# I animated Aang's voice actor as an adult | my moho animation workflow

Considering it's been over 20 years since Avatar: Last Airbender first aired, you expect the voice cast to sound vastly different today, and yet they sound pretty much the exact same as they did all those years ago,
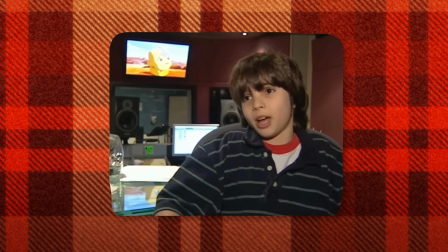(0:08)
with one exception.
Hey, I'm Zach Tyler Eisen, and I play Aang. Aang, he's a young kid, still has a good time.
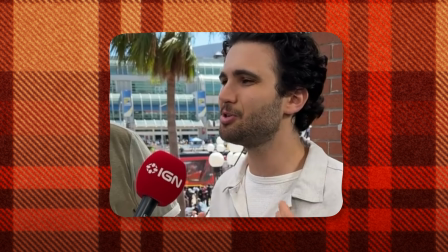(0:16) He's really funny, very powerful. Use your imagination. This is just what Aang sounds like in his 30s. I promise you I'm him. He's there, he's in me.
And that got me thinking, what would an older Aang sound like if his original voice actor played him today?
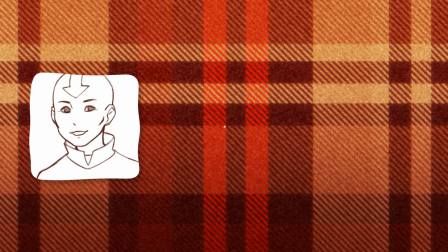(0:28)
In this video, I'll be taking you through a brief version of my creative process in planning, drawing, animating in a rigged-based 2D animation software by the name of Moho,
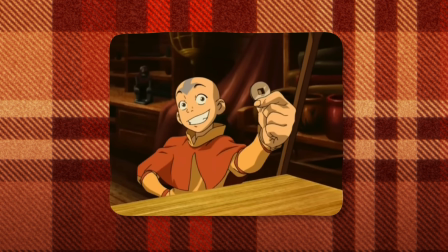(0:35)
and hopefully faithfully represent what the Aang that we know and love would realistically look and sound like in his 30s. Okay, so the first step was finding a clip of Aang's voice actor that I could animate Aang to.
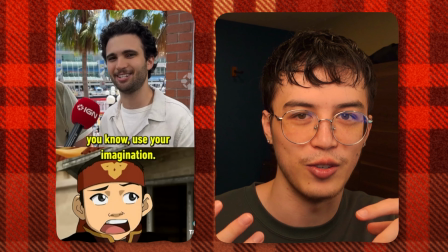(0:49)
And considering that this voice clip of Zach talking about his voice change gave me this idea to begin with, I figured it was perfect for what I was trying to make.
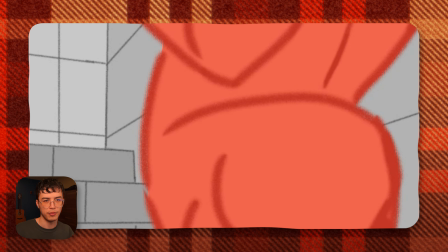(0:56)
Normally at this stage of animation, I'd be making an animatic or storyboard to plan out the movements of the animation,
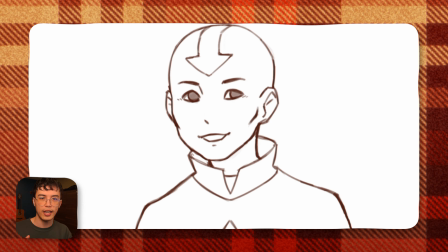(1:02)
but considering that this was a rigged animation with minimal movement, I planned it wasn't necessary. Instead, I just made a singular sketch in Photoshop that would act as a foundation that I could later trace in Moho.
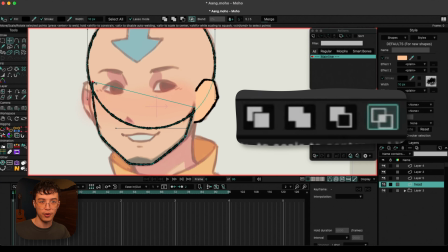(1:15)
Since Moho has a feature that allows you to make shapes that are on the same layer appear as though they're merged, I tend to avoid overcomplicating things by layering simple shapes instead.
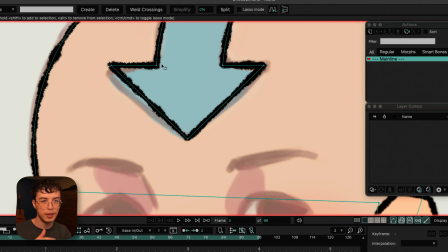(1:24)
This also keeps the design simple and easy to manage.
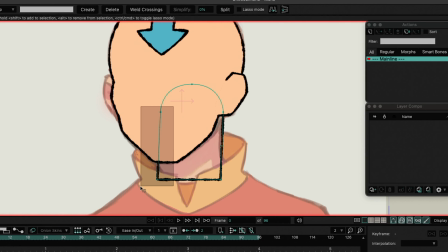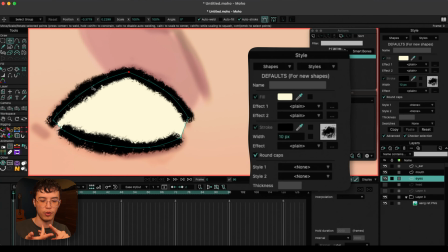(1:32)
Moho also allows you to customize the vector lines themselves and make them either boil or have this like traditional texture look to them, which I really like. So you'll notice that a lot of my strokes here have that traditional touch that I much prefer over sharp digital lines that you otherwise would get.
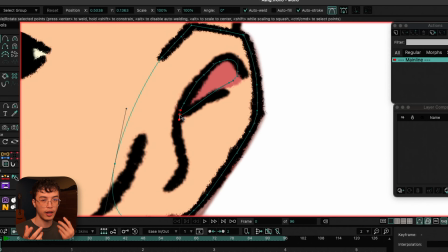(1:50)
To give the character some depth, I did add some colored shapes on the face and ears to make them appear shaded.
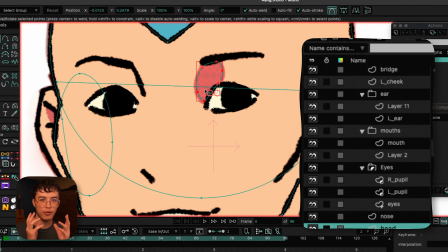(1:56)
I also eventually made a reference layer from Aang's head,
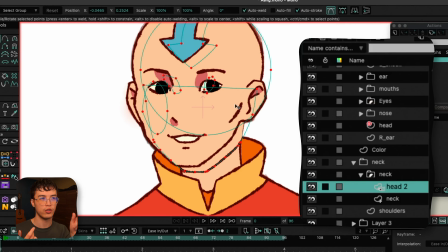(1:59)
which I then masked to the neck layer and changed the color to the shadow color to make it look like the head was casting a shadow on the neck.
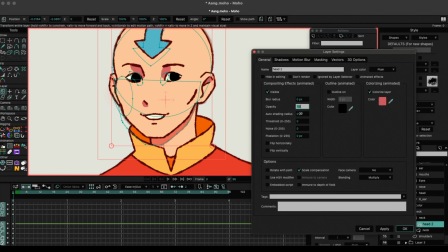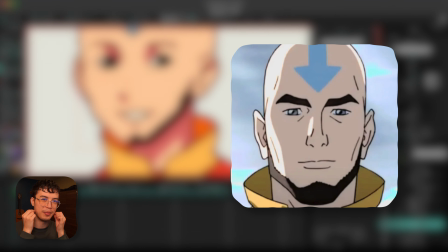(2:12)
Now, I've never been a fan of Aang's like chin, neck, beard personally, but I decided to add it because, hey, we gotta make it accurate.
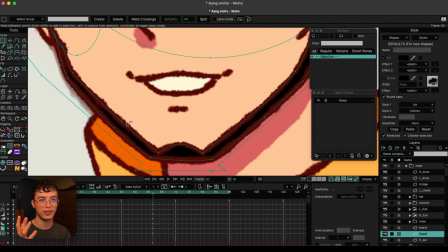(2:20)
This is real Aang when he's older. This is what he looks like. And honestly, it kind of grew on me.
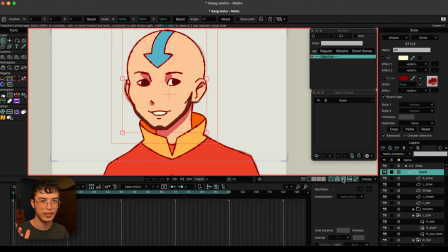(2:25)
Maybe more so than it was before I started this project. Still not crazy about it conceptually, but it's still, I don't mind it as much as I think I used to.
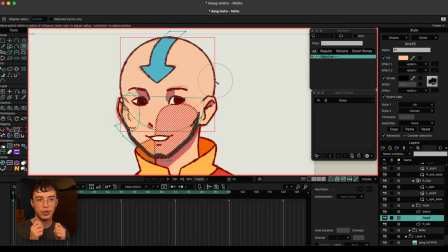(2:33)
Lastly, I ended up adjusting some of the face features just to make them match the sketch a little bit so that I
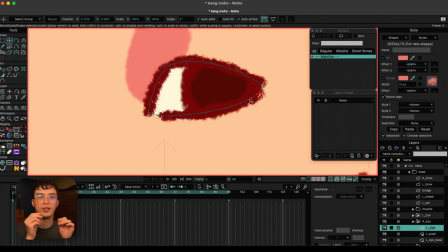(2:38)
am ready to get into rigging and I can focus on rigging as opposed to adjusting the forms of the face.
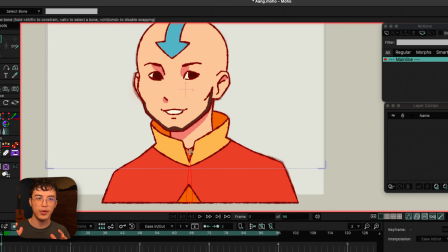(2:47)
Okay, once I had everything ready for rigging,
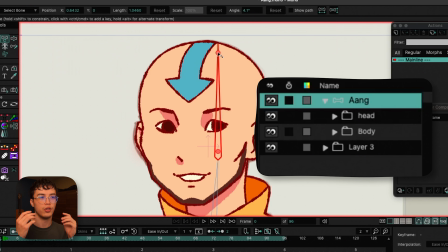(2:49)
I converted the folder containing all of my layers and all of my folders into a bone layer and started creating the bones from the chest upwards.
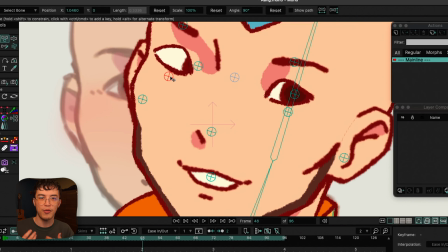(2:57)
Think of the parenting of these bones as a tree. Every bone will influence every following bone that is parented to it.
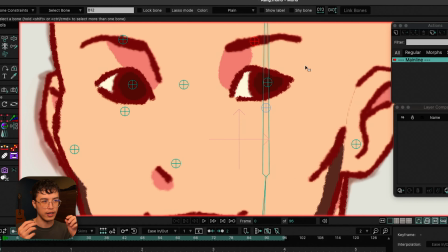(3:03)
I tend to create bones that are parented to each section of the face, and each section is then parented to a master bone that it controls everything.
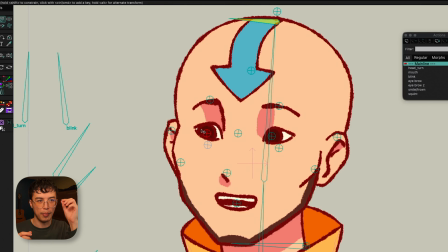(3:10)
In other words, and for example, I have a bone for each part of the eye, and then each of those eye bones are connected to a master eye bone, and that master eye bone is connected to a master face bone,
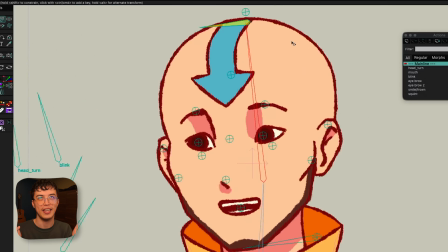(3:21)
and that master face bone is then connected to the head bone, and that head bone is connected to the... It kind of just keeps going on and on and on, but that's the idea. And one of the things that I think Moho desperately needs, among a few other things,
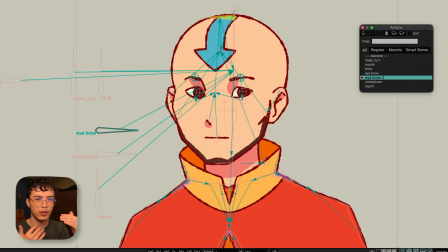(3:31)
is better rig management and presentation in terms of how the UI shows what bone is parented to what bone.
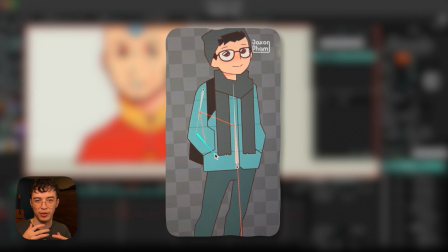(3:37)
I think it's done better in software like Spine 2D, or maybe I just prefer it that way.
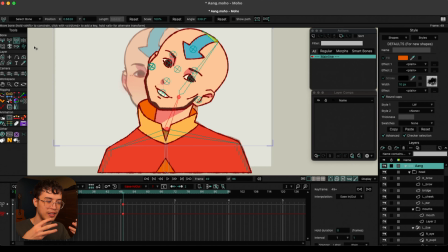(3:42)
But yeah, things get really messy and complicated as the rig becomes more complex or advanced over time.
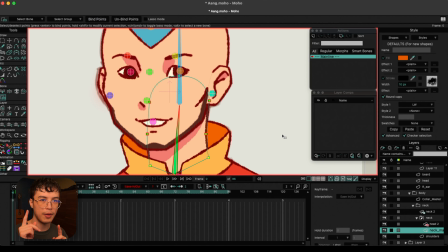(3:49)
Next, I began binding bones.
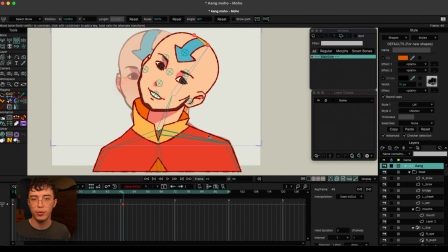(3:51)
Now, Moho has several methods to binding vertices or layers to bones, and I typically choose the one that's best suited to each specific area of the rig.
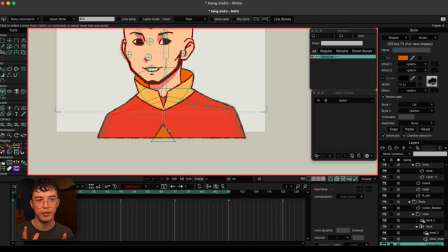(3:58)
Now, this is where a lot of trial and error happens. Much of my time from this point onward is rigging the character up and testing to see if things don't break or work or won't work.